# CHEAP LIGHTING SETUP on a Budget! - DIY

Kinda looks like, see how it changes the color? What would you say that, whatever. Gels, just look it up. I'll drop the links below. Another thing, one of my favorite things in the whole world, gaff tape.
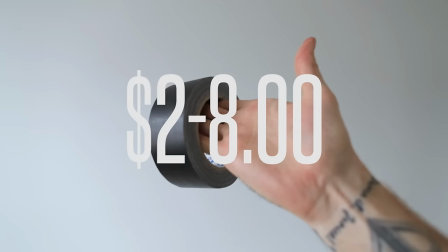261s
I love gaff tape, you don't have to use it. Masking tape would be good too. Duct tape's way too sticky and it'll just rip off your, rip off your face when you try to pull it off anything. It's way too strong. So get some gaff tape, get some masking tape. We're gonna use that to tape the gels over the lights. The last thing you're gonna need is a light stand. It can be a cheap one, it doesn't matter how expensive it is. It just needs something that can extend into the air. You can use an ironing board for this depending on what you lean it against. I'll drop some links to some really cheap light stands below. I definitely recommend investing in one of them or a couple of them because they always come in handy. But we're using this light stand and those duct clamps to clamp those pieces of foam core to for our kind of, our little scrim modifier, little DIY project here, okay? So we got light stands, we got LED panel, we got gaff tape, we got clamps, we got gels.
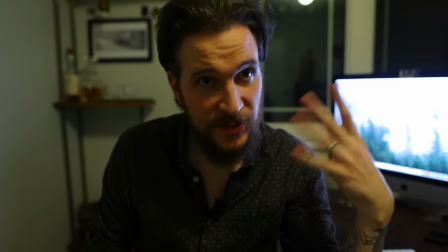314s
That's pretty much it. So the first thing we gotta do is turn off the lights in here completely, so it's dark.
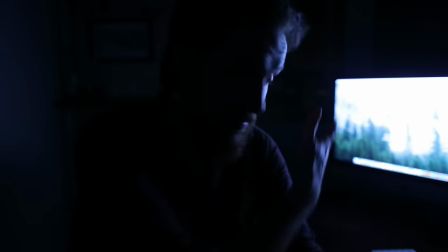320s
And then we're gonna turn on our LED light panel. Okay, so we've got some backlight from our monitor, but we can't depend on that.
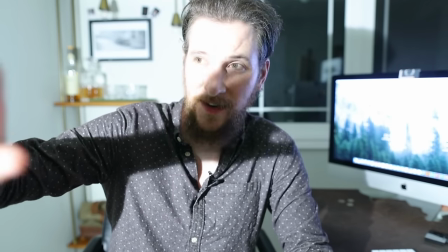328s
So we need to turn on the LED. That's not gonna work whatsoever. Way too bright, looks absolutely disgusting.
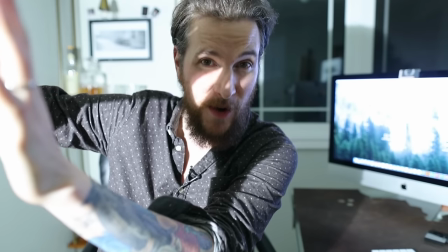335s
So we need to bounce this off the pieces of foam core that we bought, and we gotta adjust our camera settings a little bit.
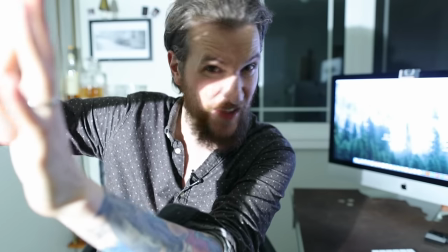341s
We're gonna bring down that aperture, bring down that ISO, and bring down that shutter, because, woo, this is not working.
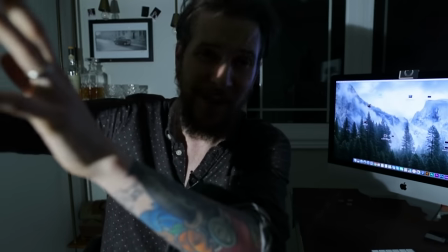346s
Okay, we've adjusted our camera settings a little bit. They're good, that's where I like them. Now we gotta fix this lighting setup because...
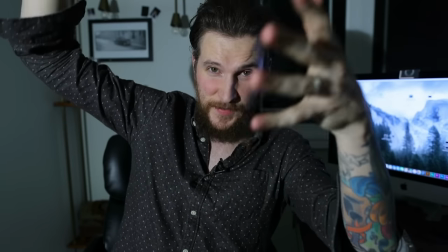355s
That's why.
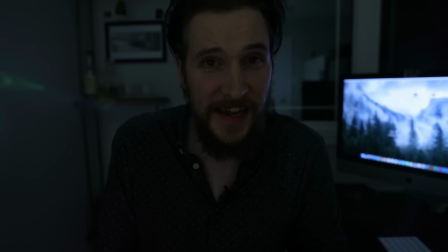358s
Now that we've moved that and faced the light the other way, it's not as bright and hideous, but we need that light to bounce off that foam core and light up our face. So let's bring over that foam core.
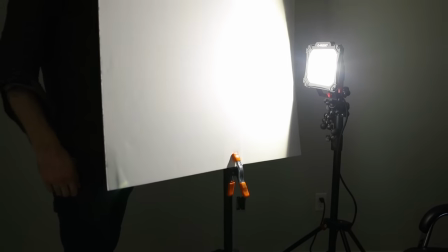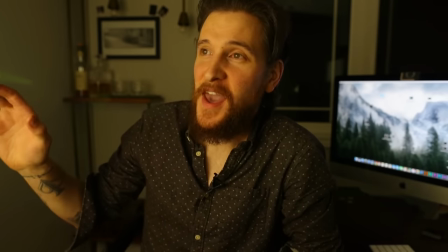375s
Look at that. We're almost there. All right, LED panel bouncing off the foam core, reflecting in my face.
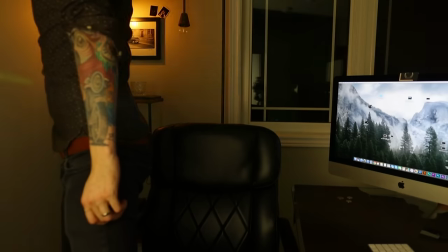383s
We need a little bit of a background light. There we go, adds a little more light to the scene.
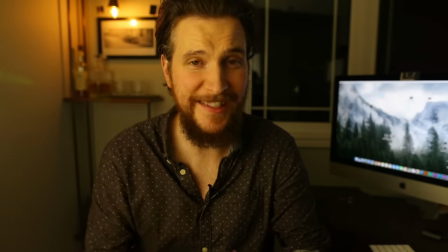389s
If you don't have a background light, you can use candles, you can use a lamp, put it on the floor so that it reflects the light upwards.
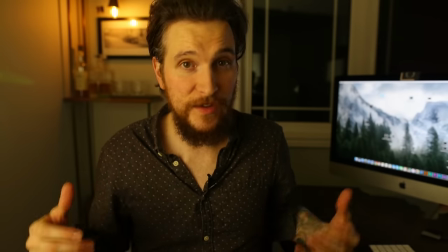396s
Lots of different things you can do. If you have pot lights or you have candles or different things that you can light, do that and put it in the background.
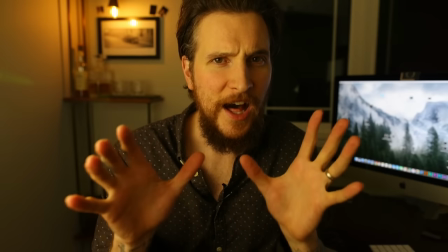403s
It'll just be soft, but it makes that detail a lot nicer. Okay, hang our gel up here.
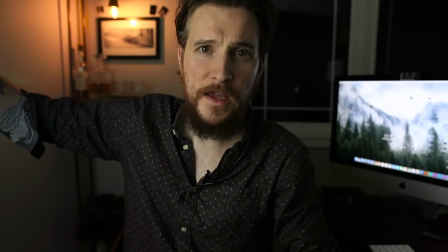410s
Right in front of the light like that. Yip. Perfect, good to go.
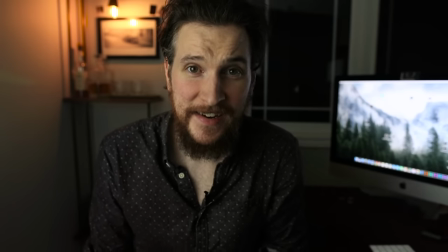416s
And we are pretty much done, that's it. It's that fast, doesn't take a long time to set up.
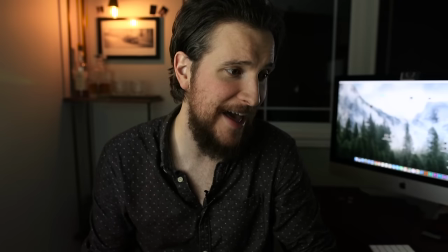422s
We have an extra fill light on the right side here, which is my left. Now if I just tap this lamp, you'll see it fills in a little bit on my left side.
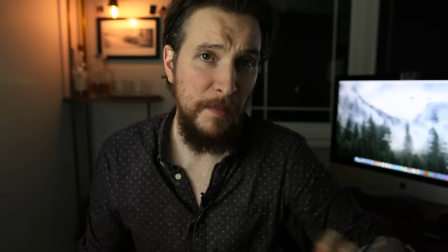429s
But like I said earlier, I don't really like that. But it is optional, I'm gonna show you how it's done right now.
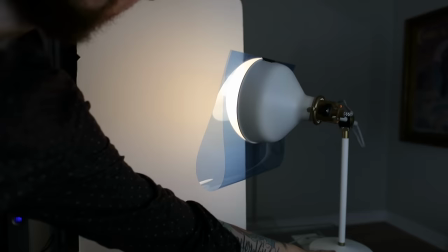433s
So for this we just have an Ikea lamp here, which is accessed by this push button.
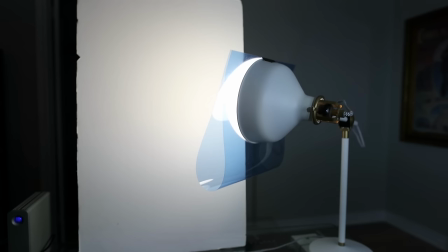438s
And I've got that bouncing off another piece of foam core which reflects me to the side.
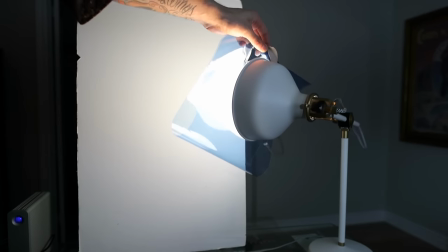443s
I've also got another CTO gel just taped to the top of the lamp here to get rid of that orange color cast, don't really like that.
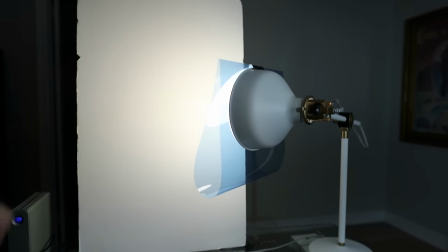451s
So again, to try and match the light, tape that little gel up there, and we are good to go.
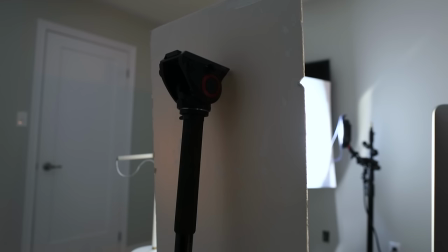457s
And on the back side of this,
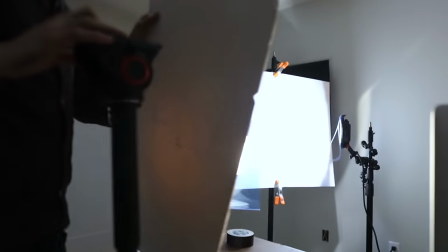459s
I am literally just leaning a monopod against the desk to help keep that foam core from falling over, that's it.
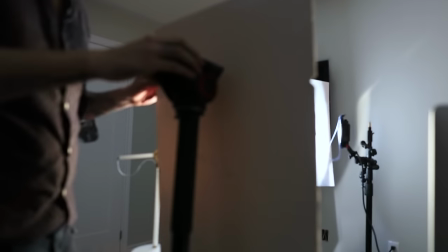467s
Sometimes it's just going through gear that you already own or going through your house and just finding things that you don't use or things that you do use and finding new ways to use them. So for that, works perfect. Now I use a GorillaPod to fasten this Husky light to a light stand, you don't have to do that.